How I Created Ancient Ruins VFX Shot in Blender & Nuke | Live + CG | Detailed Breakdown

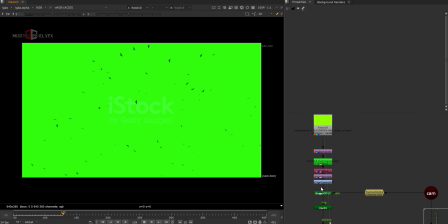17:28 I downloaded it long back and use those birds.
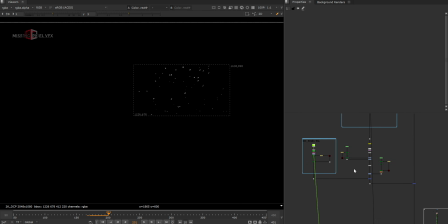17:32 I made them look like they are in the PG and added them on the card and placed them on the exact position of that place.
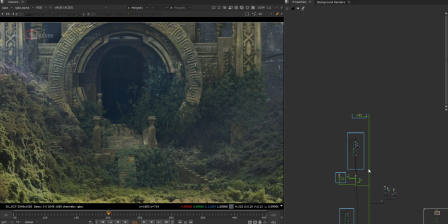17:39 So for card, I don't need to go back to Blender this time because shot is tracked in Nuke.
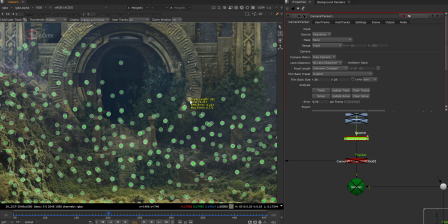17:44 So I can simply double click the camera and select the point, right click, create card,
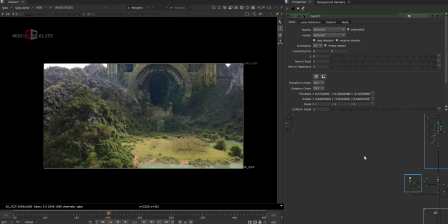17:49 and I can simply use that card and place some 2D elements on that.
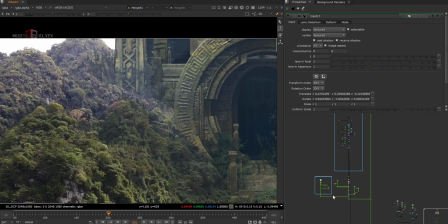17:54 So my birds are there in that position, and I don't have to do roto because we are using that geometry to cut out the or hold out the thing.
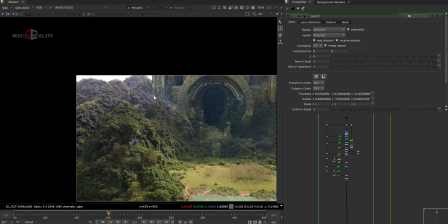18:02 So our render is already held out, and that's why it's looking exactly that. We're reading that curve and it's sitting well with the plate.
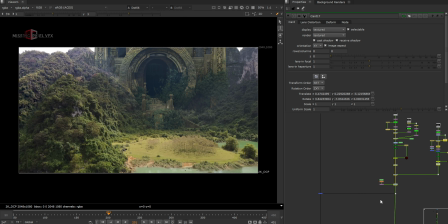18:09 And after this layer, I thought of adding some 2D elements to sit it together.
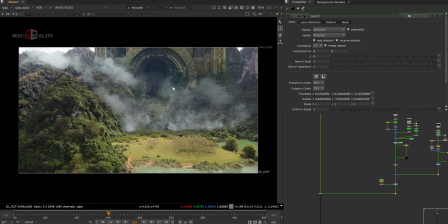18:15 Like all those elements are really helping me to blend the shot and give that moody or overall ambience in the shot.
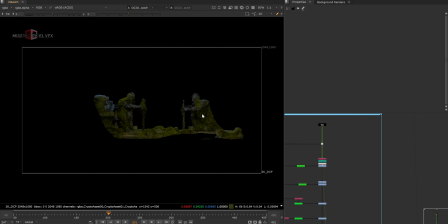18:22 And comes the midground layer. These characters, again I did a lot of 2D grading to that, like using crypto mat and position pass and all, and I just added it on top of my comp again.
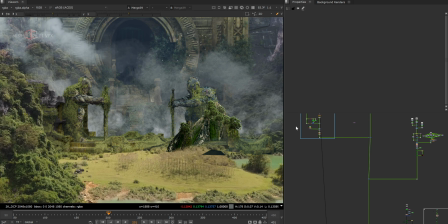18:34 And then 2D elements, these cliffs and trees I wanted to add because this position of this, or this placement of the this character, I didn't really like. It looks like something else and I don't want it to just make it look very solid or cylindrical. So took some 2D elements,
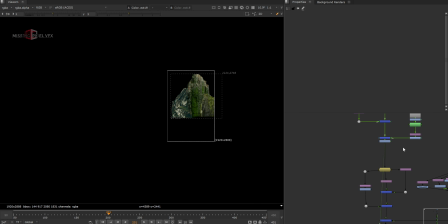18:51 like I downloaded some images and like merge them together like 3 elements and place it on a card using some tree element as well.
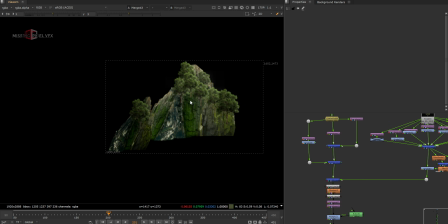18:59 So this entire patch look like this tree plus this cliff,
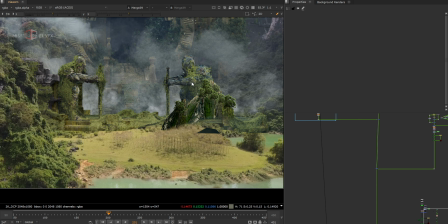19:04 and added it here just in front of that knight character so that it will hide the position or the sitting pose of that.
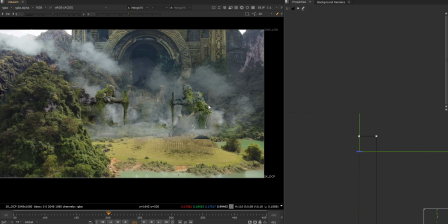19:11 And on top I added some elements like to just blend the entire thing there.
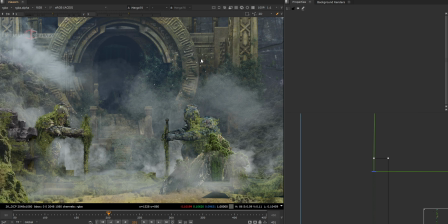19:16 And one more thing, adding birds really brings the scale to the shot. I have read it somewhere, I watched it like multiple times.
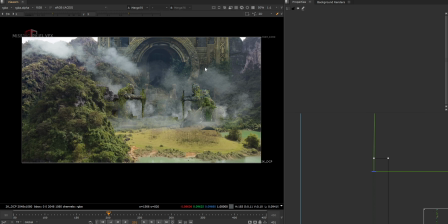19:21 When you see the concept arts, most of the times artists use birds or clouds to bring this sense of scale.
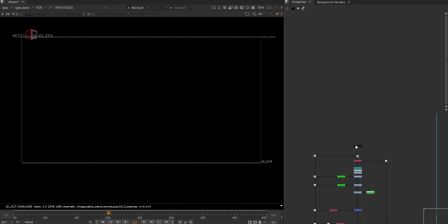19:28 So exactly, it's helping me too. And then the midground layer too. This is like extra more details in the midground.
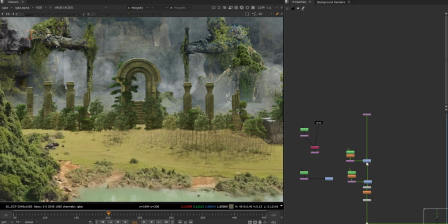19:34 So for this, if I don't do the roto thing here, like I have added some roto shapes and here as well.
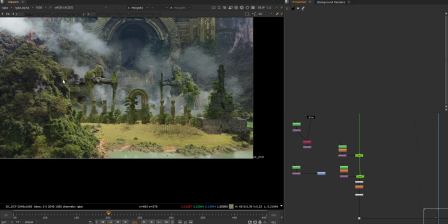19:41 If I don't do that, my FG will come in front of this layer, like if I go to the last frame.
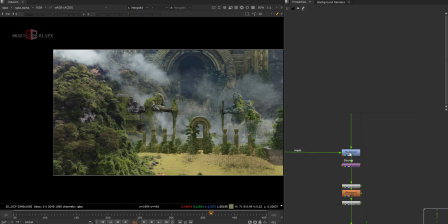19:47 And also for this knight character, if I remove the roto, these are like coming in front of the foreground.
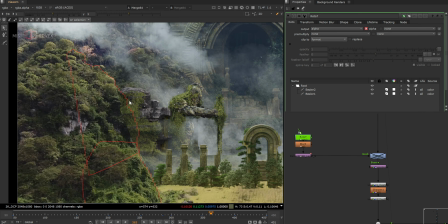19:55 So I did some basic roto using the Mocha tracker and remove that area, so our
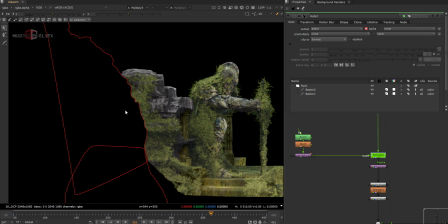20:01 layer will cut out here and we'll just see that as a holdout.
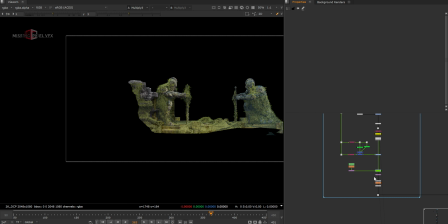20:06 So in compositing, you definitely need to do some roto thing to like blend everything, and that will really make a shot even natural.
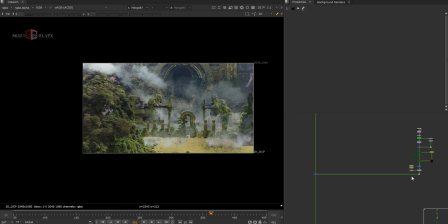20:14 And more elements, I guess. Yeah, it's just the ground element again. Then comes the midground floor, just extra elements again, and did overall grading.
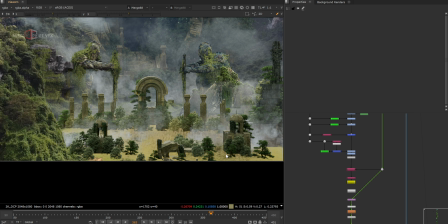20:24 Like if I just see to the plate raw render, it looks very dark, and did some grading, so just to sit them in the shot.
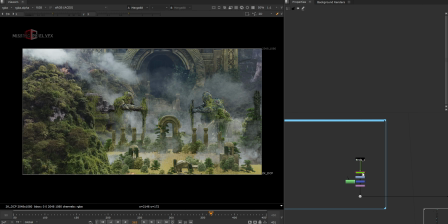20:32 And comes the CG birds. These are the birds I rendered from Blender, but these are EV renders, so it's rendered very quickly, just to give that like depth to shot, like they are flying from one point to another. And again, more element in this area.
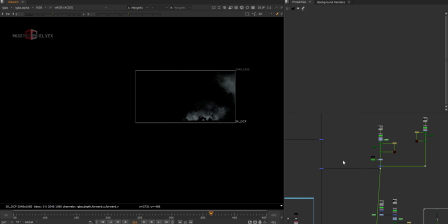20:48 So in this corner, I wanted to fill it with some mist or some elements like this, so I added it there. And then boat, this is the CG boat render.
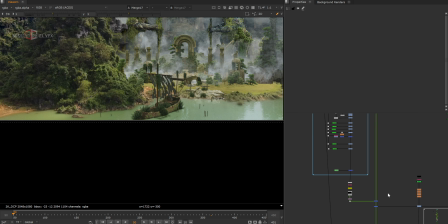20:56 It will be more visible in the first frame. Did some grading to that as well, like black levels and all.
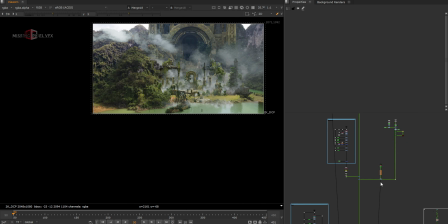21:02 And this mist. So let's take a look at my water surface. This is the water surface I added. If I don't add that, then we don't see any connection between these CG element and the water. So just adding that water reflection with all that reflection inside this water gives a lot of sense to the shot.
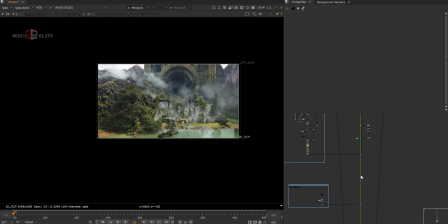21:21 I think then comes the foreground. Yes, this layer, this gives more depth to the shot. Again, if I just use the raw renders, this looks very dark, and did some grading and overall thing, it looks a bit brighter and integrated. That's what we want here in VFX.